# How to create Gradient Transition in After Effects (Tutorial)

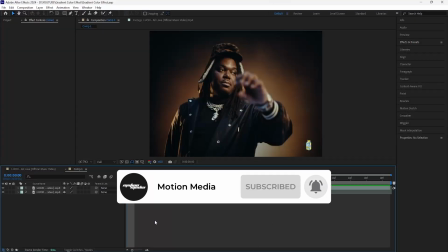(0:06)
Yo, what's good guys, welcome to the channel. In today's video I'm going to be going over how to create this gradient color transition.
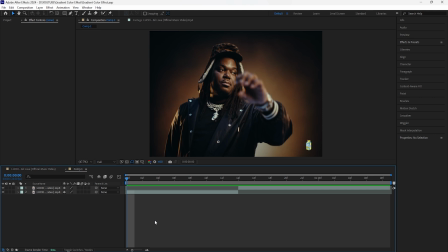(0:13)
We're going to be using a few effects as well as creating an animation in order to create this really cool transition, so let's get right into it.
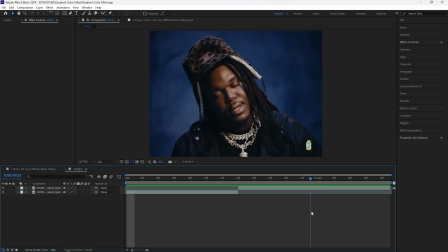(0:20)
Okay, so here in After Effects I'm going to be creating a transition between these two clips, and the first thing we're going to do is focus on the second clip that we're transitioning into. I'm going to create a new adjustment layer, cut this adjustment layer to the same length as the second clip.
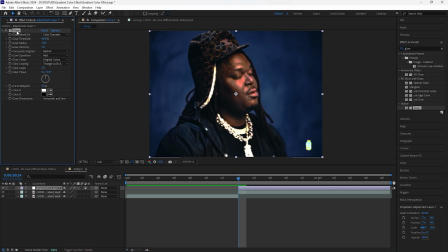(0:34)
And the first effect I'm going to add is a glow. I'll be using the regular glow, and I'm going to decrease the glow intensity to 0.5. For the next effect, we're going to add a curves. I'm going to bring up the highlights just by a little, and then I'm going to bring down the shadows.
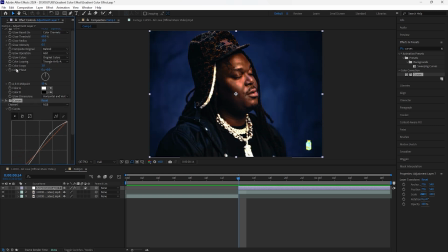(0:49)
That just adds a little more depth to our footage. And then for the next effect, we're going to be adding a CC toner. So this is the effect that we're going to use in order to create that really texturized look. So instead of having the tones at tritone, I'm going to change that to Pantone, and you're going to notice that we can control all five of these colors.
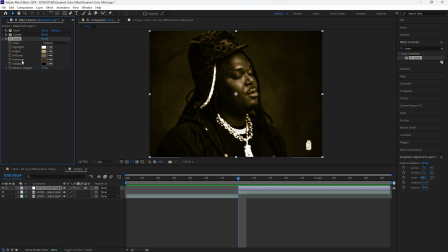(1:08)
The ones we're going to be focusing on is the brights, midtones, as well as the dark tones. For the brights color, I'm going to change that to a blue color.
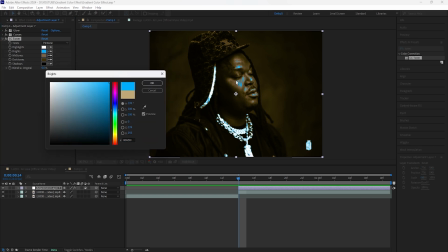(1:15)
So I'll make it like that. And you're going to notice that we have these blue highlights on our footage. For the midtones, I'm going to just make that completely white.
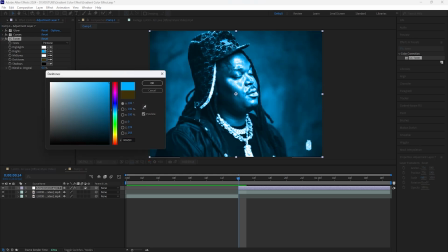(1:23)
And then for the dark tones, I'm going to select the same color as the brights, but instead of having it the exact same color, I'm going to make it a little brighter.
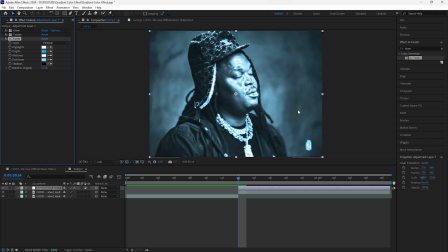(1:31)
And you're going to notice that our subject or our footage in general just has all these blue gradients on our footage. For the next effect, we're going to add a noise. Increase the amount of noise to around 15%, and that adds a little more texture to our footage.
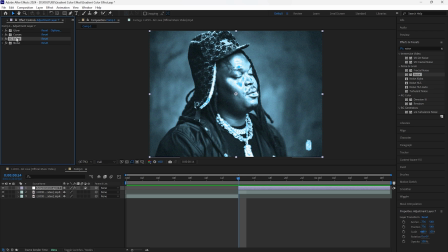(1:44)
You can also change the order of your effects. If you notice that I put the CC toner under the noise, it looks a little different.
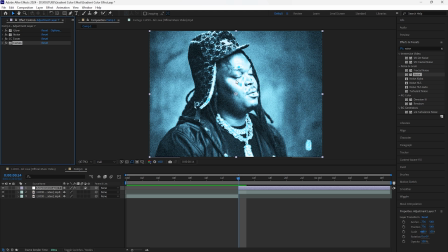(1:51)
And then if I move the curves underneath the CC toner, it appears a lot brighter. So you can always just move around the effects to see whichever look that you're going for.
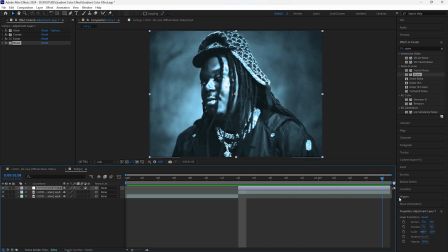(1:59)
And this is the final look for the second clip. So this is the clip that we're going to be transitioning into.
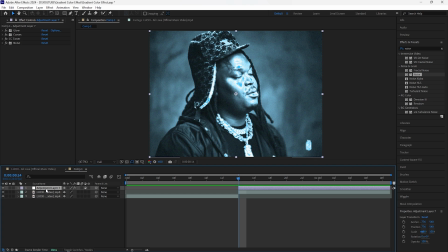(2:04)
The next thing we're going to do is create a color blur transition. So let's create a new adjustment layer.
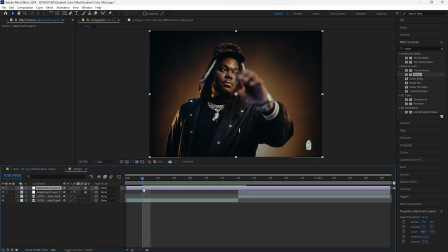(2:08)
And for this adjustment layer, I want to start at the 2-frame mark. So I'll just cut that right there. I also want this transition to feel pretty smooth. So I'm going to make this adjustment layer 16 frames long. After cutting the adjustment layer, I'm going to add a tint. Okay, so for this effect, we're going to be using it in order to create that fade in and then fade out effect.
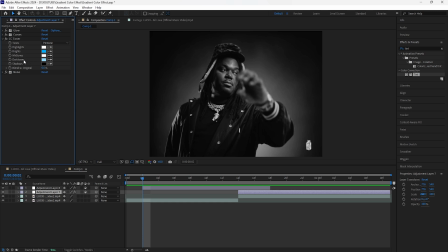(2:26)
And I'm going to change that white color to the same color as the dark tones for the CC toner effect from the first adjustment layer that we created.
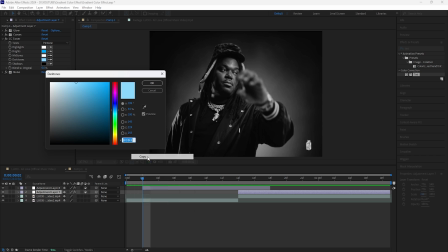(2:34)
So go to the dark tones, and then I'm going to just copy this code, click copy, and then go to the second adjustment layer that we just created. Go to the white color. I'm going to delete the white color and then add the blue color. So just paste that code right here.
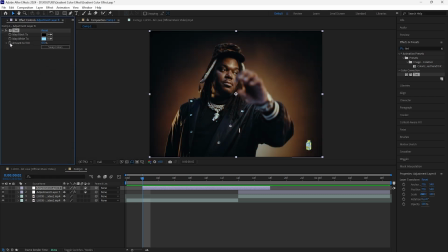(2:48)
And then we're going to keyframe the amount of tint at 0% at the start because we want to create that fade in effect. Go forward 8 frames, keyframe the amount of tint at 100%, and then go towards the end, keyframe it to 0. Now you guys can see that the color slowly fades in as the animation is happening.
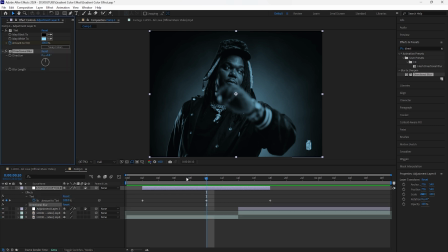(3:05)
The next effect we're going to add is a directional blur. For this effect, I want it to appear a little later than the tint effect. Go towards the beginning of this adjustment layer, and I'm going to go forward 4 frames, keyframe the blur length at 0, and then open up that keyframe. Go forward another 4 frames, and I'm going to really increase the blur length to around, I would say, 100.
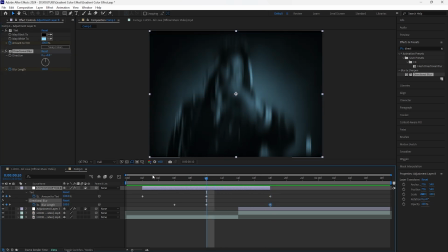(3:24)
Go towards the end of the adjustment layer, keyframe that back to 0. By keyframing the directional blur length, it creates that transparency at the top edge as well as the bottom edge of our footage.
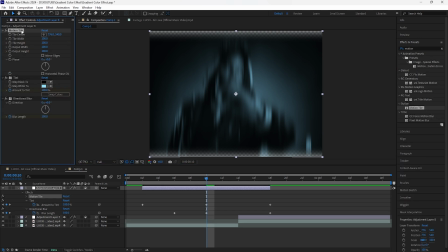(3:33)
So in order to fix that, we're going to add a motion tile. Make sure to add the motion tile above the tint, and I'm going to increase the output height to 200. Click mirror edges, and that gets rid of the transparency. I'm also going to grab all these keyframes and easy ease them.
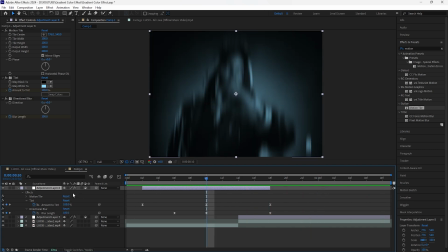(3:46)
This is what we have for the transition so far. The next thing we're going to do is create a new solid layer, and make sure the color of the solid layer is white,
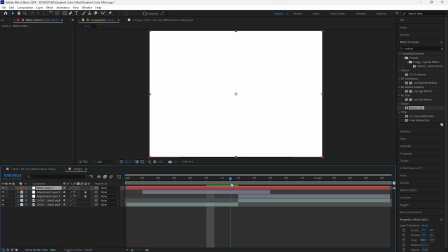(3:54)
because we're going to be using the solid layer in order to create a 1-frame flash effect.
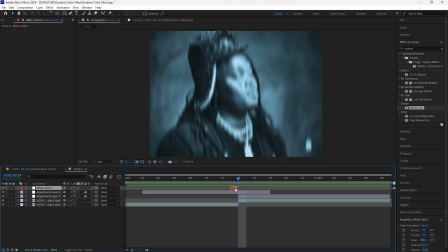(3:59)
So I'm going to make this layer 1 frame. We're going to bring this layer 2 frames back because I want it to start right before we transition into the next clip.
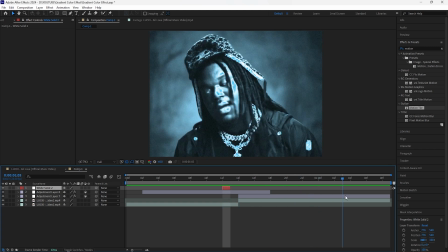(4:06)
And then we're going to create another solid layer so that it's the similar color as this blue color that we're going to be transitioning into.